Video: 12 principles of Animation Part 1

Hey, welcome back. This is the beginning of the 12 principles of animation. And in this video, I'm only going to handle slow in and slow out, squash and stretch, timing, and arcs. Why are these important and how do you use them? So today we're going to be talking about the 12 principles of animation,
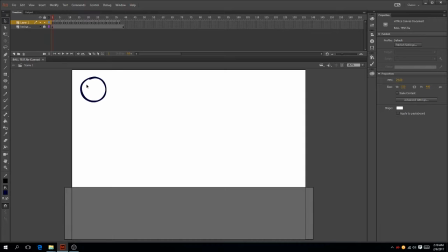(0:24)
but we're mostly going to be talking about squash and stretch, slow and slow out, arcs I should say, and then timing. And the main example I'm going to be using today is this ball animation I did for the last video.
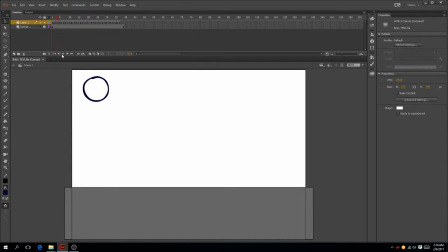(0:44)
And let me just play through this real quick. It's just a simple ball video. Now, squash and stretch, which is considered to be the most important principle,
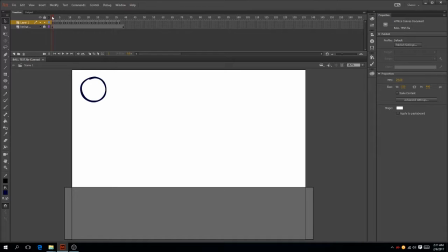(1:00)
because you're showing a sense of weight and flexibility when you draw the item. If you notice, I'm going to scrub through this really slowly. I'm using stretch here to elongate the ball, stretch,
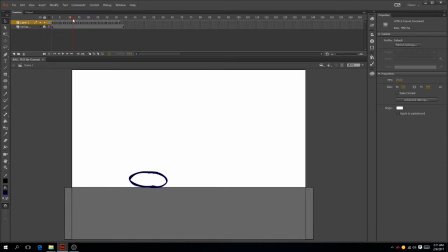(1:21)
and then this is the impact frame, and then it's squashing, and then stretching again. And so just because I've given the ball these characteristics, that goes to show that this is a very bouncy ball.
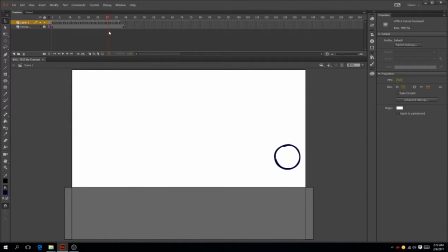(1:41)
It's probably rubber, it's probably soft, because it's able to move that way. But what if the ball did not stretch as much? Let's find out. I'm going to do another quick ball bounce, but this ball I will give very different characteristics, and let's see if you can spot how different these two balls are, and I'll speed up this portion of it.
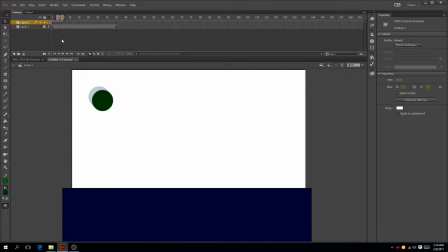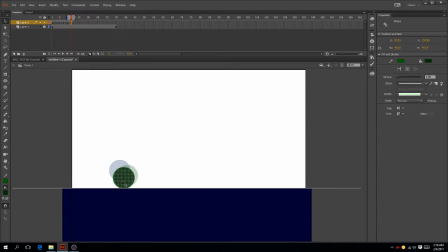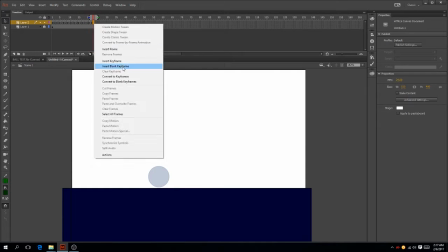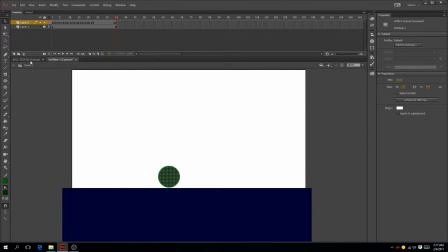(3:03)
Okay, so you can already tell the difference between this ball's weight and this ball's weight. This ball obviously is very heavy. Using this principle gives objects a sense of weight and flexibility.
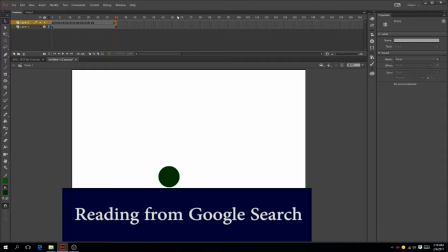(3:22)
Depending on how much you use this, from extreme to minimal, you could get a completely different effect. And extreme circumstances means that you're using it to illustrate
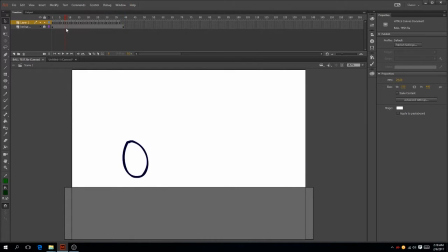(3:38)
more cartoony things, more bouncy things, more usually softer objects. That's why balls are very easy to show the principles of animation.